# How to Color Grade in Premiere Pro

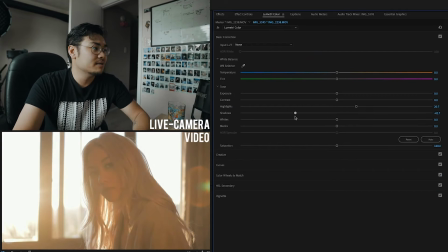So you want to really play around with it and see what works for you.
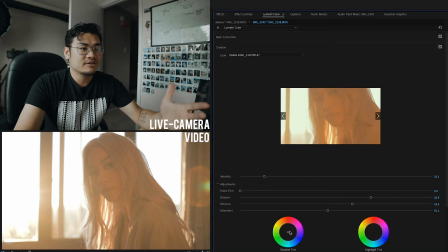So honestly, my advice to you when color grading is to just mess around with the colors,
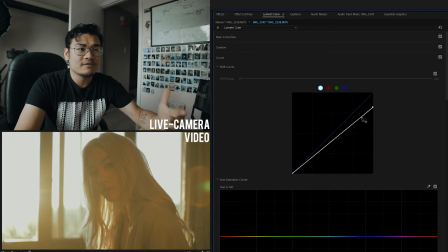because the colors, you have complete control of how you want your video to look. Honestly, I say keep it very subtle unless it's a very intense scene.
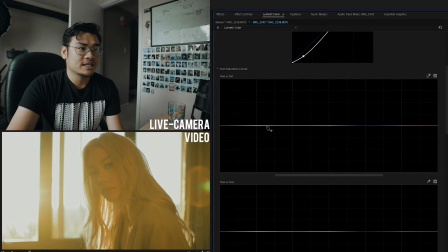I also want to show this right here. So this is the hue saturation curve. So when you go to your curves itself, you can target specific colors. So this video is all yellow. I'm going to go in and take out all the yellows, and you're left with the oranges and the reds, the red oranges.
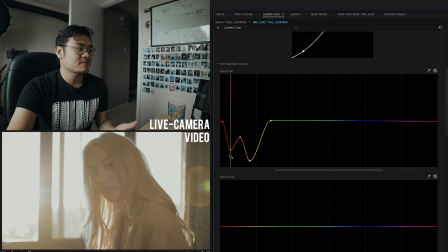Now, if I want to take those out, I can make specific points where I want to take specific colors out. So that is something that is very useful, especially in these videos right here.
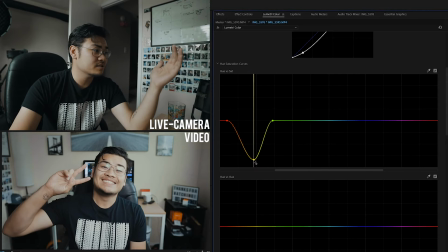So let's say I wanted to take all the yellows out of this color. I'll take all the yellows out of this footage, and you can see, if you look at the wall in the background, like here, and the table even, let's take those yellows out, and you can see that it's white. It adds for a super clean look, and I might even just leave that because that looks really good.
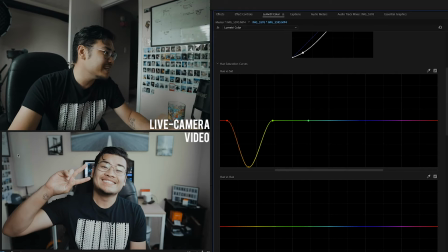And as you can, and there's some green in the lamp here. I don't want that. So let's just take out this whole section, and you can see that we just got a really, really clean video. So we got the blues, the very orange parts, and the kind of pink parts.
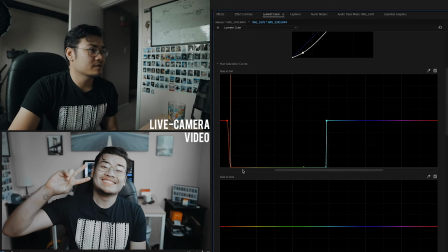So from there, I think we got a very good color graded video. Anyways, back to the very blown out parts.
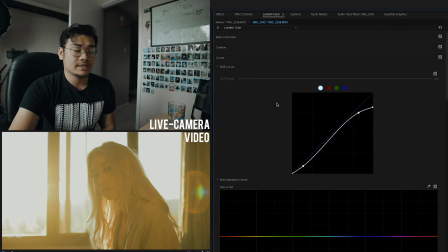These you're gonna want to kind of give it a little more contrast if you really want that, because if you give it too much highlight, it's gonna be very blown out.
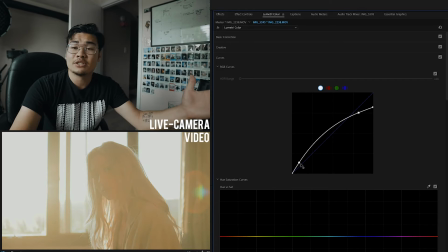You're not gonna be able to see much.
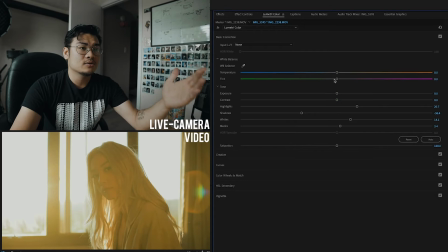So when it comes to very blown out, straight in the golden hour shots, it's honestly up to you.
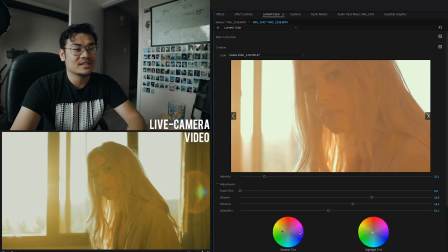Like I can't tell you how you want to color grade your footage. I can only give you advice. But honestly, I say keep it very contrasty, keep it epic, keep it cinematic and very in your face kind of.
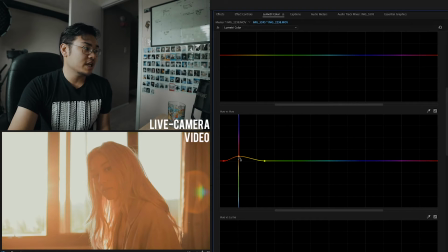Now this one, the hue curve is going to change the color of that specific orange, so the specific colors. So the hues, if you don't know what hues are, it's kind of like shades.
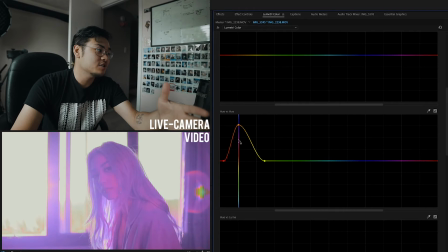So I want to change the shade of my orange, and I can make it so many different things. And I want to keep it like a warmer orangey pink kind of orange, because golden hour is gold and I don't want it to look too yellow, you know? So, well, I guess gold is yellow. But then aside from the hue, you also have the luminance.
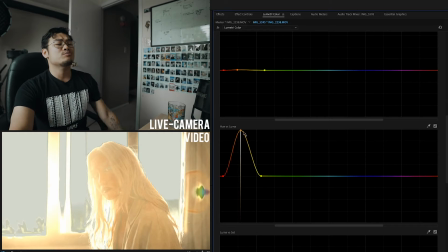So the luminance is going to be the brightness of that specific color. I can make the oranges super bright, or I can make them super dark, or I could just leave them normal like they should be.
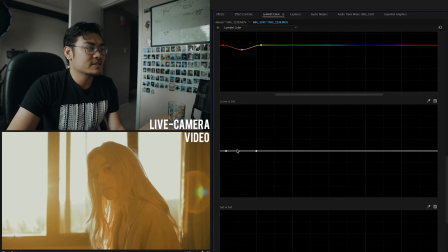Okay, and I believe that is all. And the luma saturation is, yeah.
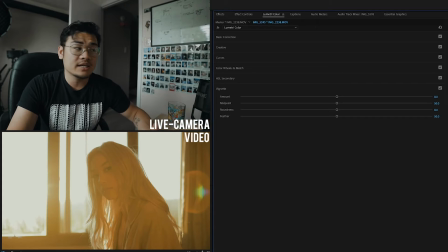Don't worry about that. You also have vignetting. If you don't know what vignetting is, it's going to be the darkness across the four corners.
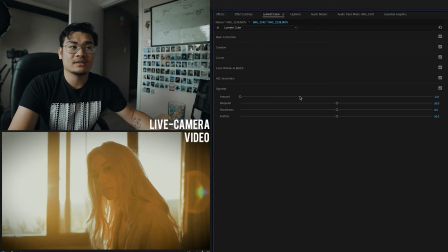So you can see is the vignetting, yeah, but I don't really touch that at all.
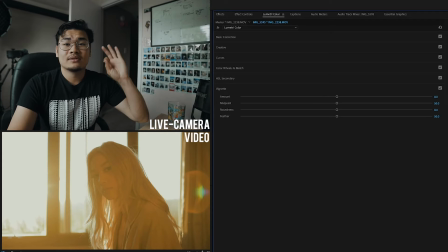That's not really something that I play with. So yeah, if you don't really feel like touching the vignetting, don't touch the vignetting.
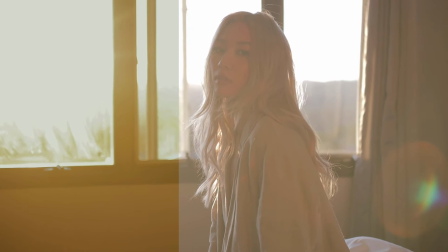I don't touch the vignetting. But let's see what the footage looked like before color grading. Super flat, very colorless, and then you throw it on and it looks very warm and very cool.
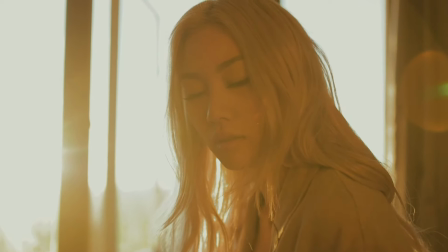It's very simple to color grade. It's all up to you, really. It's all about the mood that you want and whatnot.
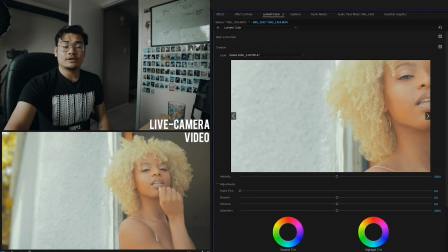So let's finish it off with this right here. So again, let's run through all the steps that I took.
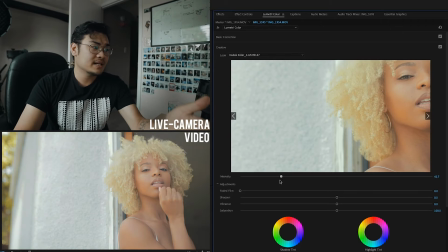First, I started with the LUT. So I applied a LUT, and then I'm decreasing the intensity so it looks a little bit more natural. From there, I'm going to add some sharpening, increase my vibrance, and then maybe some of the saturation even.
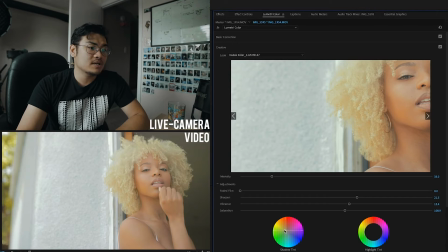Now I can throw in some split toning, some shadow tints and whatnot, which I will do because this is a very well lit video. I don't like to mess with the highlights actually, so I'm just gonna leave a shadow tint and leave the highlights alone.
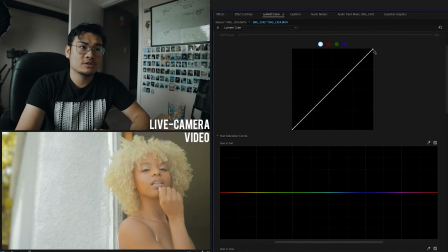From there, I'm gonna move down to my curves, and we're gonna do a little bit more of the faded look.
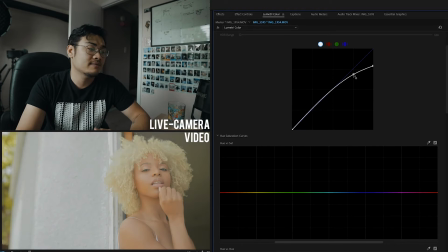I'm gonna bring up my highlights and whites so that we get this soft looking effect across her face.
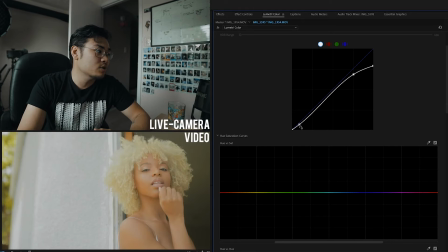And then we're gonna bring down for a little bit more contrast so we can get those darker areas a little bit more defined and show off that very crisp look.
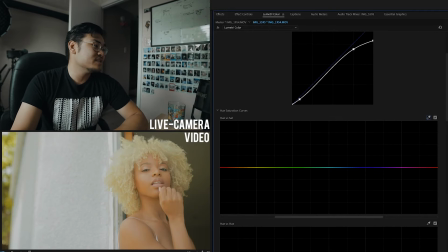From there, I don't really like these greens over here in the leaves and the green in the house here. So we're gonna take the yellows and the greens from here and we're gonna tone them down a little bit. And we're gonna grab it from the green more and tone that down, and then a little bit more in the yellow. And as you can see, we got a lot more grayed out here.
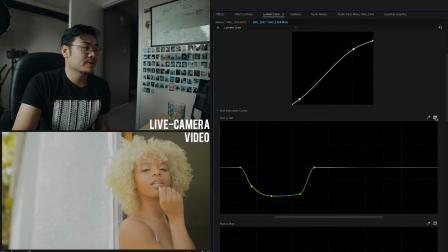So let's look at it without and then pull it back in. You can see that it gets a little bit more colorless, and you can see that hair turns a little bit more white, but honestly I think that looks super creamy, super crispy.
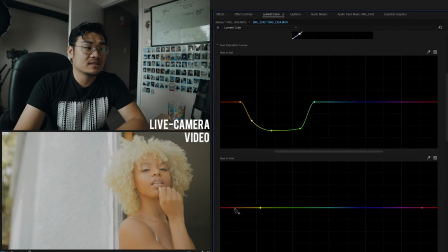So let's change the hues of the oranges a little bit and see what that looks like, because I want to see what her skin could look like if we wanted to change it. And I think it looks fine where it is, actually a little bit slightly up, so I think it looks good.
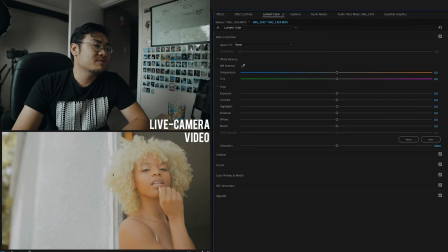Now we're gonna go back to the basic corrections and just play around with these settings, the highlights, the shadows, the very basic settings. So we're gonna bring the highlights up, throw the shadows down a little bit so it gets some more detail in there.
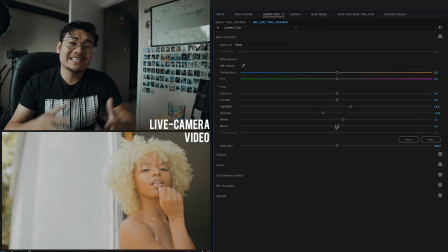And keep in mind that when you're color grading, the lighting is gonna give you a lot of detail. So if you have very contrasty look, it's gonna make it seem a little bit more sharp, and you're gonna get a little bit more detail in there. It's only gonna make it seem like that. I have a whole video on how to make your photos look sharper, and it kind of applies the same way with video.
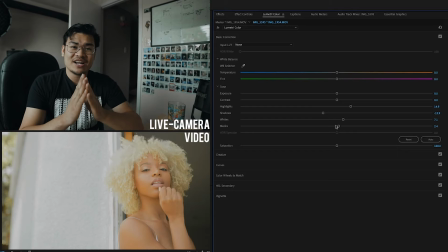So the higher difference in contrast, the more sharp it's going to look. It's not going to be sharper, but it's gonna appear sharper because the blacks and the whites are so different from each other, and you're not gonna get that too faded look. But aside from that, I'm gonna mess with the temperatures because she does look a little bit too orange.
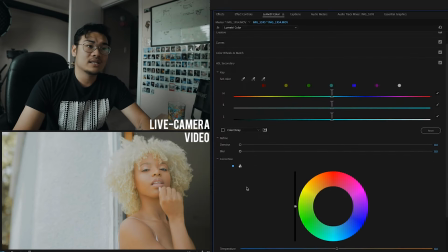So let's tone this down to make it a little bit cooler. I think that it looks good. I don't think we have to remove any specific colors.
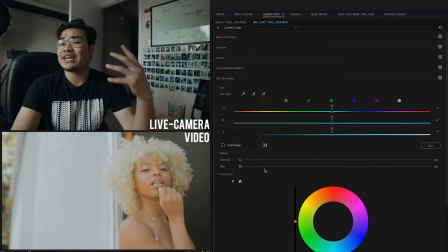I don't really like using HSL secondary.
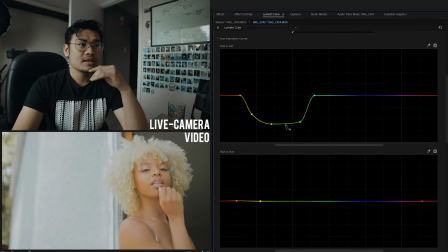What I do is I go into those curves and I mess with the saturations of the colors, because when I go through the curves themselves, it makes it a lot easier than going through HSL secondary.
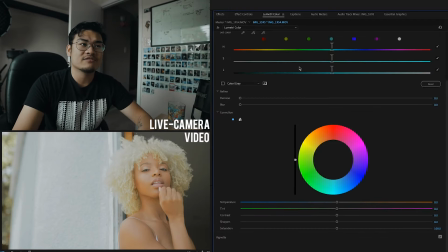HSL secondary is actually very confusing and it's kind of hard to work with,
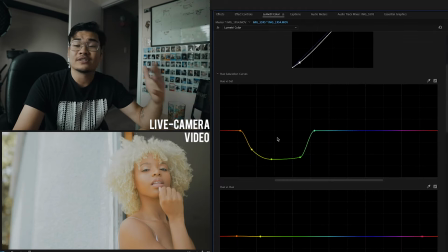but I like just using the curves and using the saturation curves and whatnot because it makes it so much easier for me. So aside from that, I think that this is good. Let's look at this footage without the color grading.
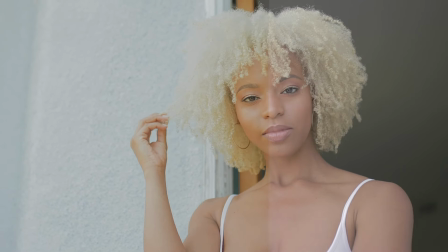This is a super flat profile, uncolored, and this is the final color graded look.
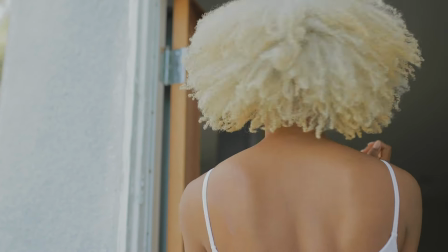That looks amazing. I love that one. Super long video. That is all for today's video though. Thank you guys so much for watching. I really hope this helped you guys out, because a lot of people are very curious as to how to color grade, what the color grading is, like very specific things. So if you guys are looking for LUTs, if you guys are interested in getting started in the coloring, I actually sell my own LUT pack. I believe that it is $3. It's a very simple LUT pack. It has 5 basic presets, a black and white preset, one that works against the sun, one for, you know, everything that I do, which is my teal and oranges, and then a few other ones. But if you guys are interested in purchasing that, I will link it in the description below. I think that it's a good pack to get started with and gets you a lot of practice. And I also put in something to help you import that to Premiere Pro. I think I gave you a video in there to kind of get that together. But yeah, so that is all for today's video, guys. Thank you guys so much for watching. I really appreciate it. Make sure you guys hit that subscribe button if you aren't already subscribed, and give this video a thumbs up if you liked it. And I'll catch you guys in the next video. Thanks so much. Have an amazing day, morning, night, and wherever you're watching from, and I'll see you then. Peace.